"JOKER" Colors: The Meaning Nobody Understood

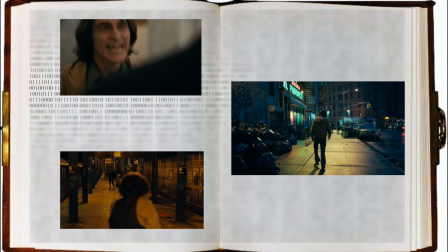How the presence of different colors in Joker helps to predict the twists and outcome of each scene.
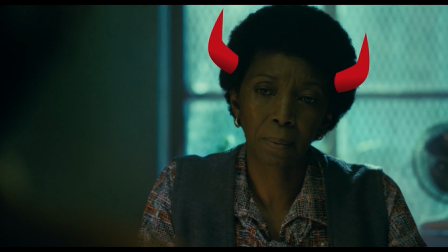How do colors tell us who is an ally and who is an enemy? Which dog did Joker remember at the end of the movie?
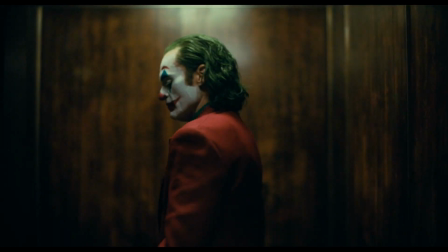Stay tuned to know the secret idea of Joker that nobody understood, and much more.
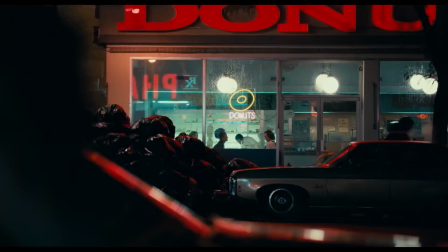Before we get deep into the color scheme of a Joker, it's important to understand that this movie breaks all the established rules of superhero movies.
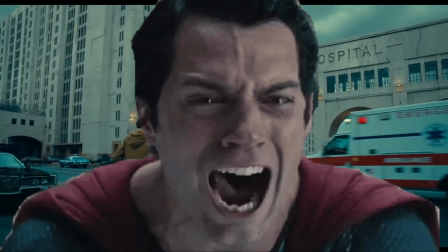After all, Joker is not about hope and good guys with super abilities,
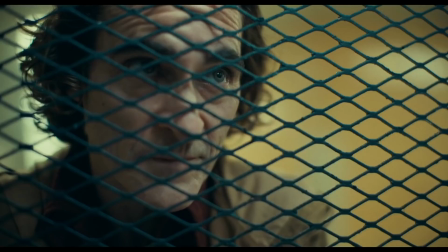but about a conflict between a regular person's internal thoughts with the external cruel society that breaks him down.
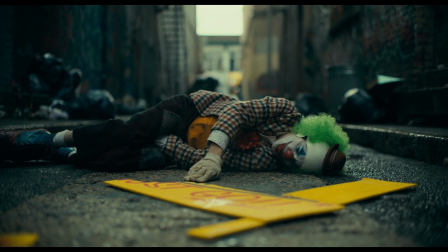Those two opposite powers are represented through the complementary colors,
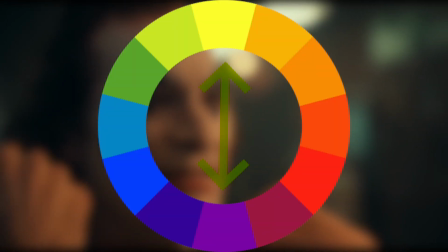which are basically opposite sides of a color wheel: yellow and purple, blue and orange, red and green.
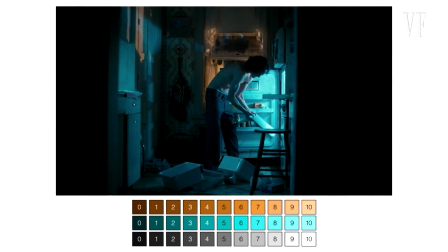Usually complementary colors are used in films to establish depth in a scene, but what makes them great in Joker is that those opposite sides of a spectrum are
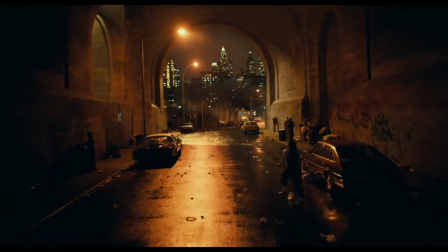perfectly used to show how two sides of a character world interact with each other.
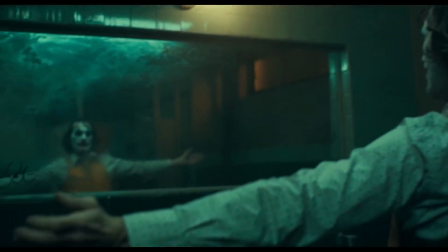Gotham's lost its way.
First primary color of Joker is blue.
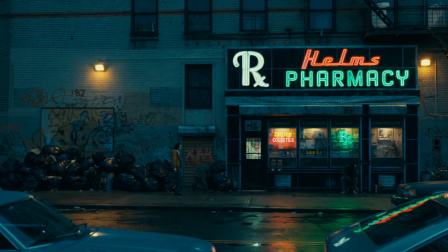More often it is associated with things related to life, like a blue sky or a sea,
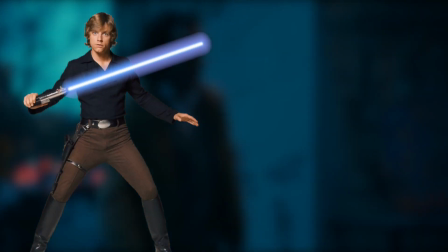and stereotypically is seen as a color of good, compared to the evilness of a red that brings fire, blood and death. However, in Joker, blue is different. It's cold. Not a regular sky blue, but more a fluorescent cyan color.
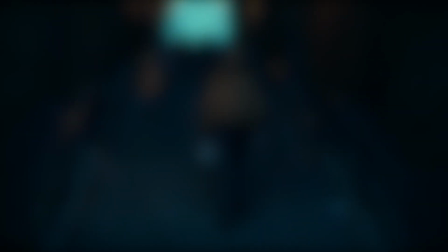Mostly you can see this color be frequently used in the first act of a movie, and that's because it represents a society that surrounds Arthur.
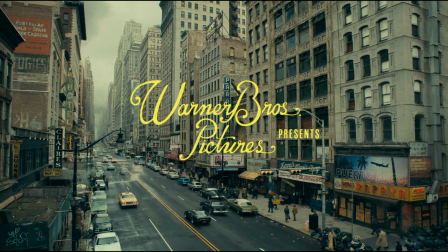Essentially, it's hard to not notice the dominance of this cyan coldness in the major part of a film, since it's everywhere.
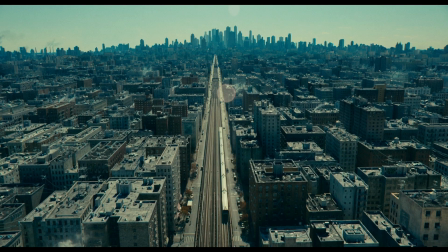I mean, everywhere. Here, here, here, and so on.
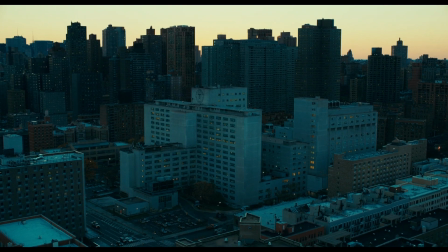Actually, there is so much blue that it almost makes you suffocate, the same way Arthur is strangled by the people of Gotham City.
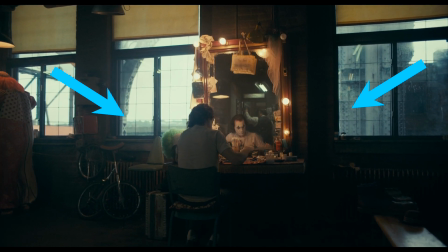Even in the very first two shots of a movie, we can see the blue lights coming out of the window, as well as a blue tear on Arthur's face.
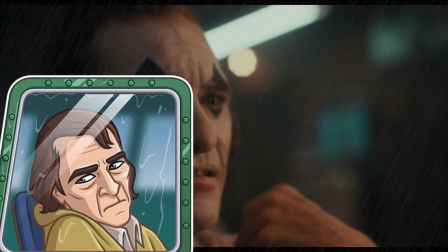The movie has just begun, but it already tells us that every time we see blue color, it's going to work against Arthur, causing him pain,
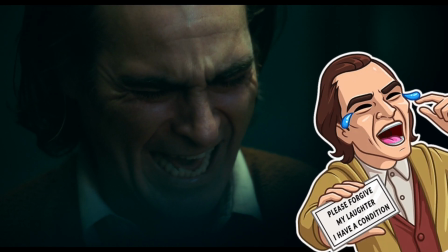struggles and tears, and most likely the source of this blue suppressing power will be the city itself.
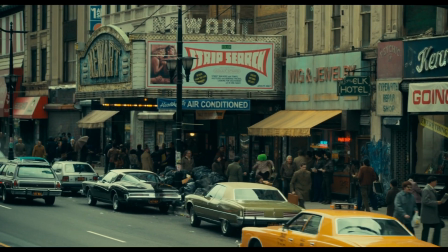In the next scene, which is also color graded into blue tones, we can see that kids who took Arthur's signs are all wearing blue outfits.
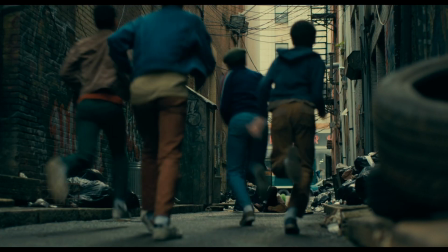This beginning scene of kids beating up Arthur is very indicative. Our brain tends to make assumptions based on what we've seen before,
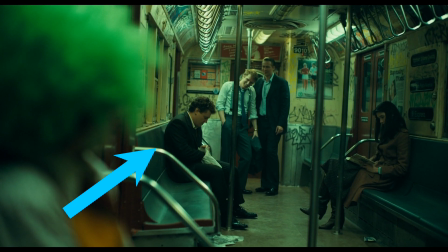and that's why when later in the movie those three guys wearing the blue costumes are introduced to the audience,
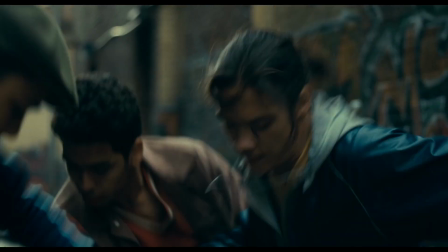we subconsciously connect them to the feeling of danger and physical pain.
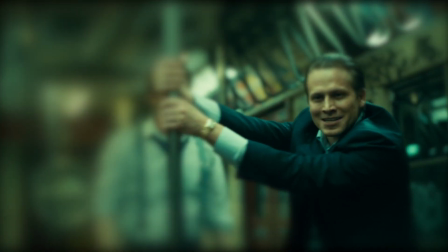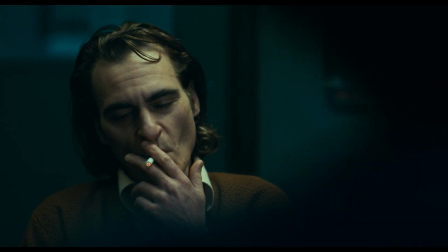Besides a city, we frequently see cyan tones whenever Arthur feels devastated.
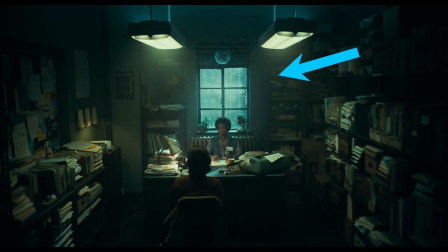For example, the office room of his therapist, who never actually listens to him and doesn't care about his obvious struggles and problems.
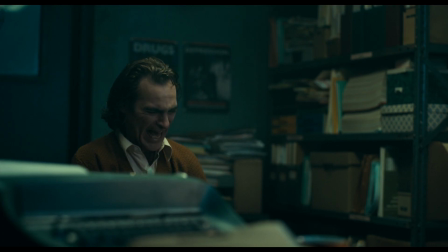No wonder that the first time we see Arthur visiting her, Arthur cries and painfully laughs.
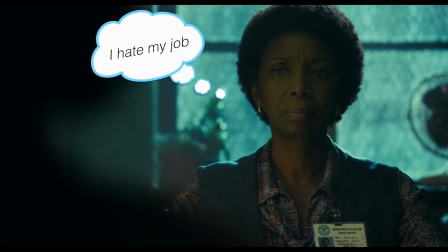Nothing has changed, since he is still surrounded by an indifferent, egoistic person.
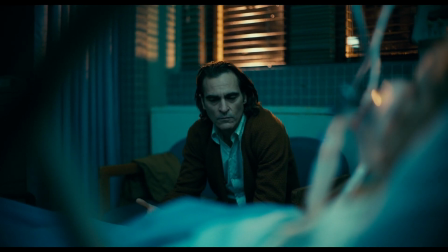Or the hospital room where his mom ended up being in critical condition,
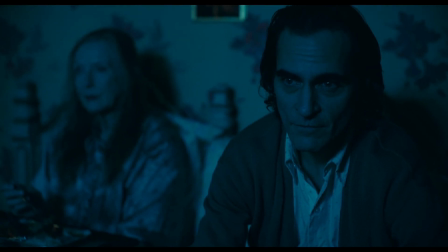taking away from Arthur probably the only person that was truly caring about him.
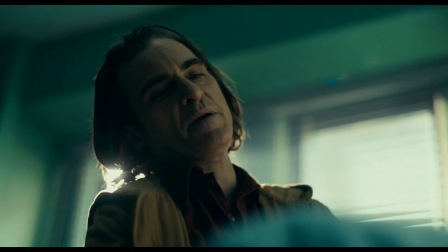At least until he discovered the unfortunate truth about her. Oops.
It's a fucking comedy.
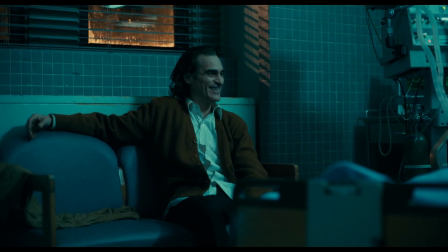It's entirely blue, saturated more than ever before.
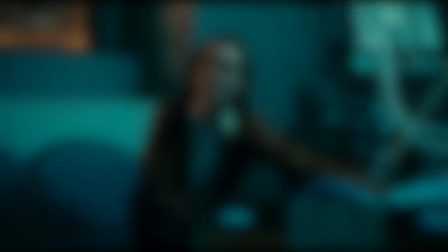However, personally I believe the best use of this color was during this scene, when the influence of a city on him is the largest.
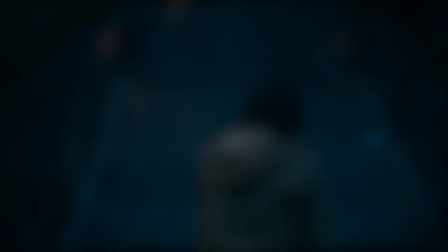According to the Joker cinematographer Lawrence Sher, this scene was deliberately shot during a magic hour, more known as a blue hour.
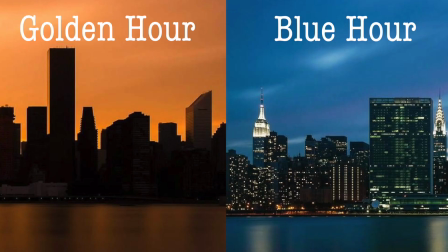Basically, the blue hour refers to the phase of a twilight when the sun is so far below the horizon that the light's blue wavelengths dominate on the sky.
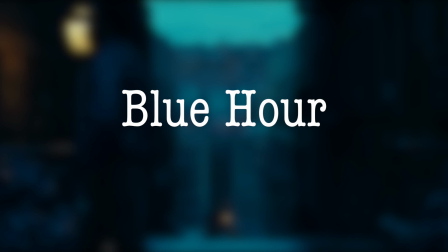It's hard to capture this part of a day because it's short and lasts usually for 20 minutes, but if you could do so,
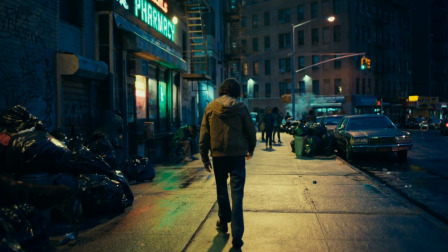you would end up capturing how different colors contrast with the all-pervading ambient blue lights.
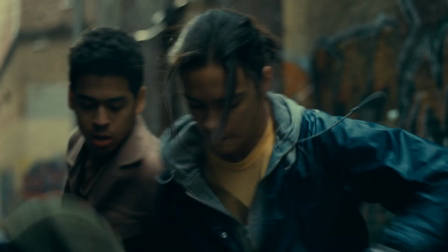In terms of the movie, it represents that Gotham's violent and inequitable society has reached its maximum, and Arthur definitely feels it.
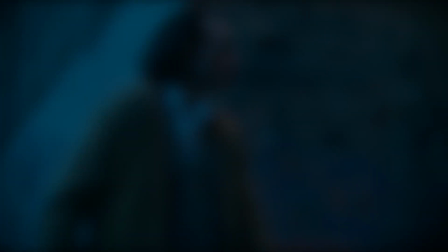We also see the scenes being dominated with the blue when Arthur watches a TV,
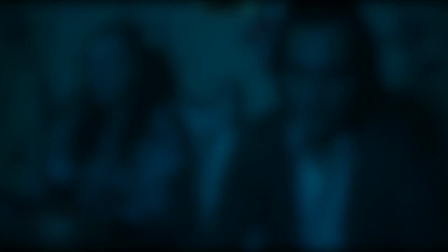obviously for the reason that TV is supposed to show what's happening in the outside world, and most of the time,
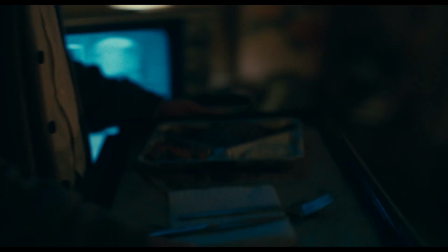the worst parts of it. The city is under siege by scores of rats. Therefore, the intensity of blue light in those moments is especially high.
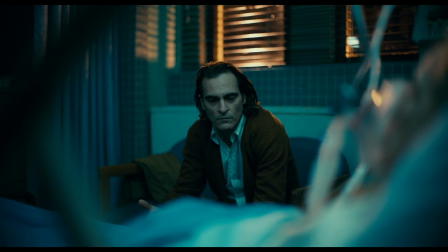There is one specific scene that demonstrates these points of view the best.
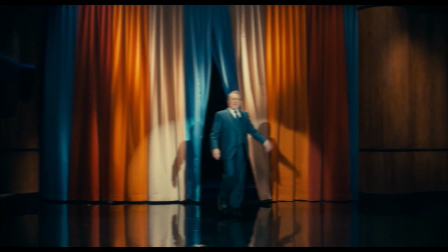Remember when Arthur was watching a Murray show with his mom and suddenly he imagines himself participating in it and speaking with Murray?
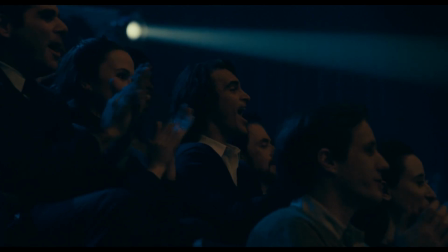In the beginning, all visitors, including Arthur, sit in the dark of a blue.
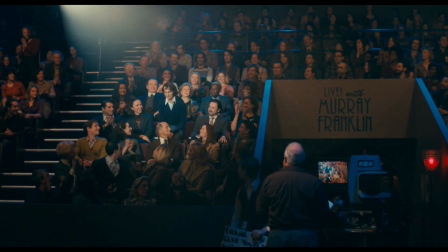However, when Arthur stands up and gives a speech about his purpose and life and self-sacrifice for his mother,
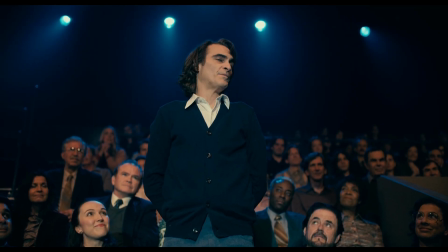we see him standing in front of the rest of the people hidden in the shadow tilted blue.
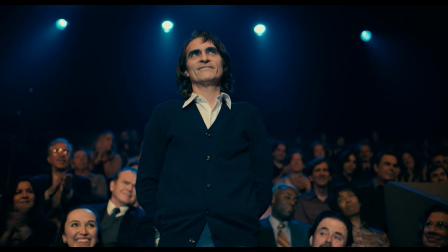For us, the audience, it signifies the importance of this moment for Arthur.
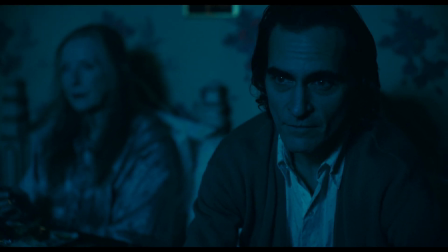He isn't pushed down by the surrounding blue color, but instead stands above it, while others are not even seen in the dark shadow.
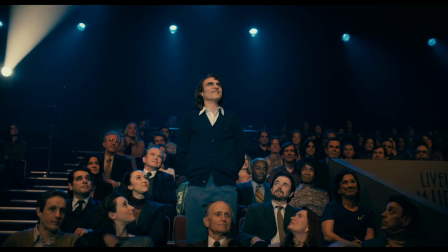In his imagination, Arthur finally defeats the violence he feels from society.
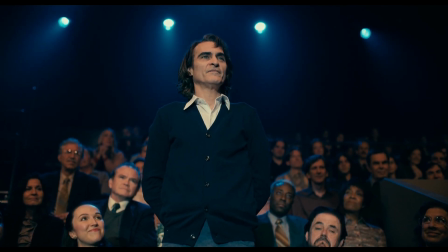But even more important is the fact that we can treat Murray as the face of Gotham City, and that's why he wears a blue costume.
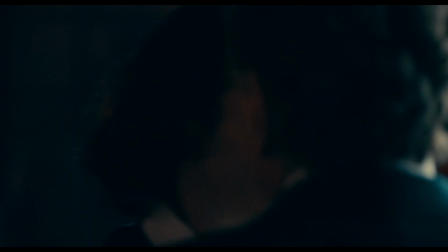It means that the act of hugging between Arthur and Murray isn't just a desire for being loved,
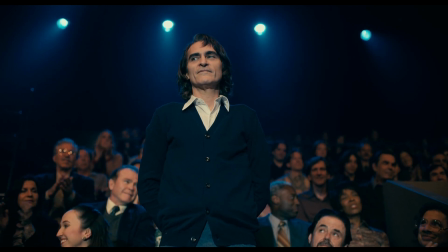but also Arthur's dream of being accepted by the society. As we can see in the next shot, those dreams are cruelly crushed, with Arthur coming back down to earth,
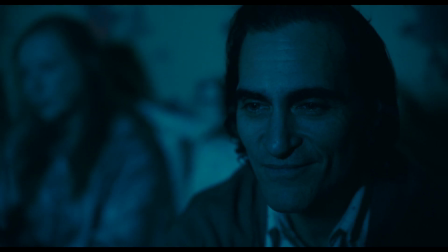back to his room, filled up with very saturated, intense blue colors. Arthur realized that he will never be accepted by the others.
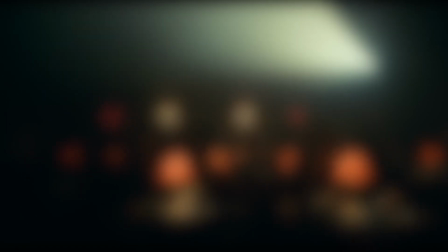The second important color in the movie is red.
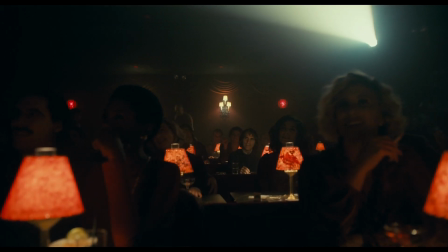We don't usually see it, only under specific circumstances, and that's because it represents love, passion and healing power for Arthur.
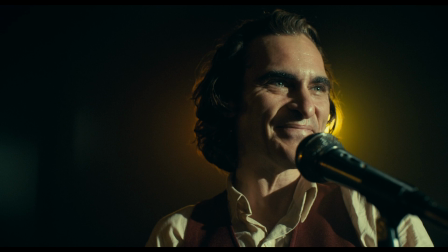In other words, red dominates in a scene only and only when Arthur feels himself kind of happy, or at least as a normal life being.
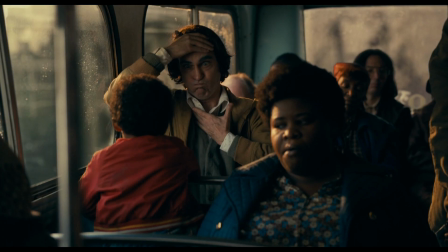A little boy that was smiling on the bus was wearing a red jacket.
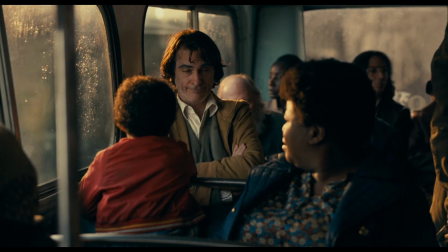Arthur made him laugh, and if you remember, that's what he believes his purpose in life is, to Put a smile on my face.
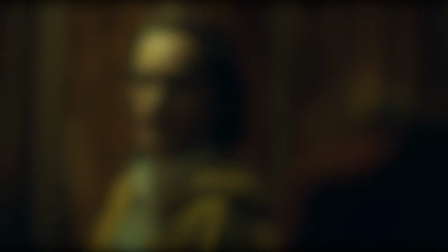Another character who is frequently wearing red outfits is Sophie, Arthur's neighbor.
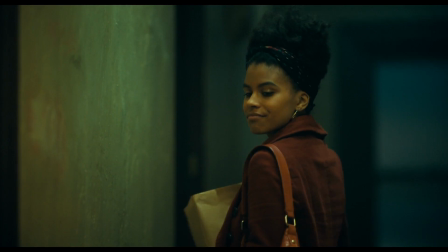She was wearing a red jacket at least twice in the movie, and even if her outfit wasn't entirely red,
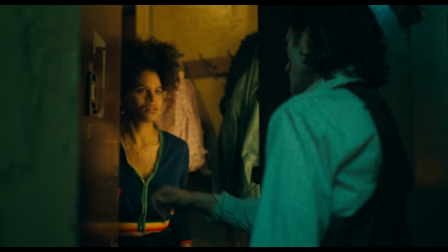it still had reddish elements mixed with others.
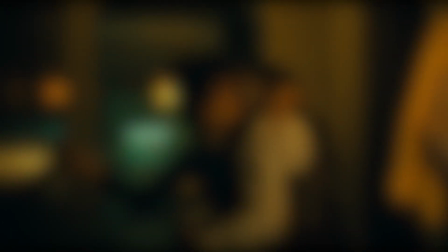That's because for Arthur, she was another person who fully understands him, who has a similar perspective, who is basically his love and healing power.
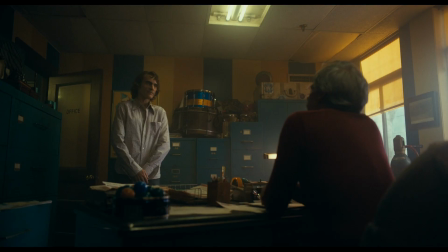Arthur's boss is also a person who had sympathy for him.
I like you, Arthur. You know, a lot of the guys, they think you're a freak, but I like you.
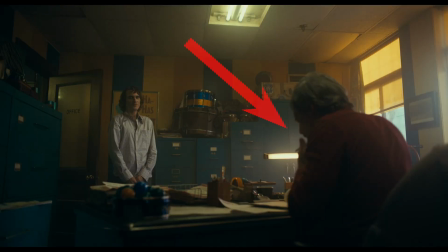We can prove that he doesn't lie because he's also wearing red, and his office has a little but still red lamp.
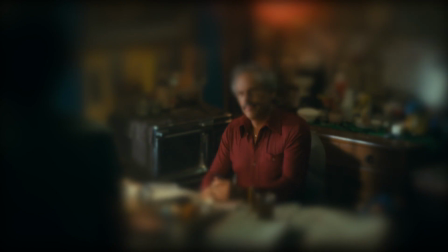After all, he's the guy who gives Arthur the opportunity to be a clown, to make others smile, and at first he was a positive character.
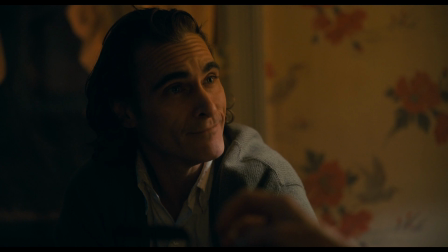The guy said you disappeared.
We've seen some red elements in the interior of Arthur's apartment.
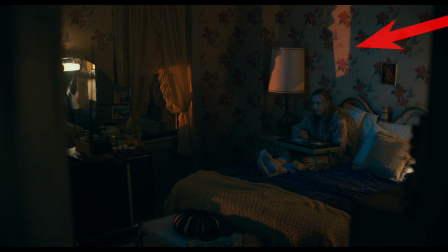The red shadows combined with the red flowers on the wall of his mother's room, or the red wall of their bathroom. In both cases, Arthur wasn't alone, but with his lovely mother.
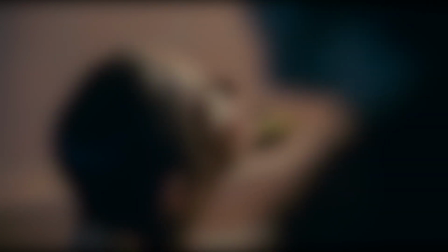Frankly, she really was the only real person that, as he thought, loved him, since Sophie was just an imagination.
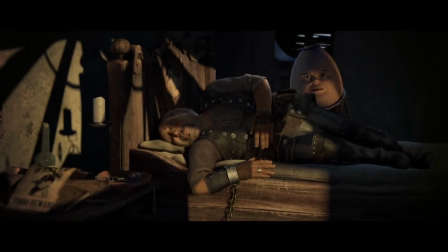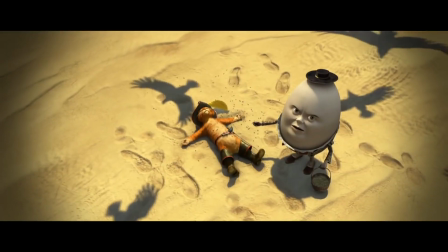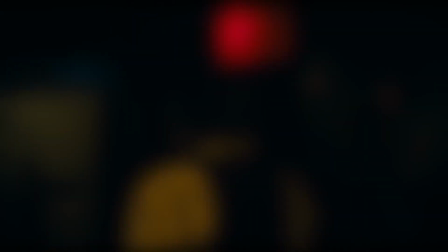The very first and probably the only time when red color dominates the shot is the stage for stand-up comedians. This time we have a bunch of red lamps and different lights, and that's because for Arthur it's a peak of his comedian life.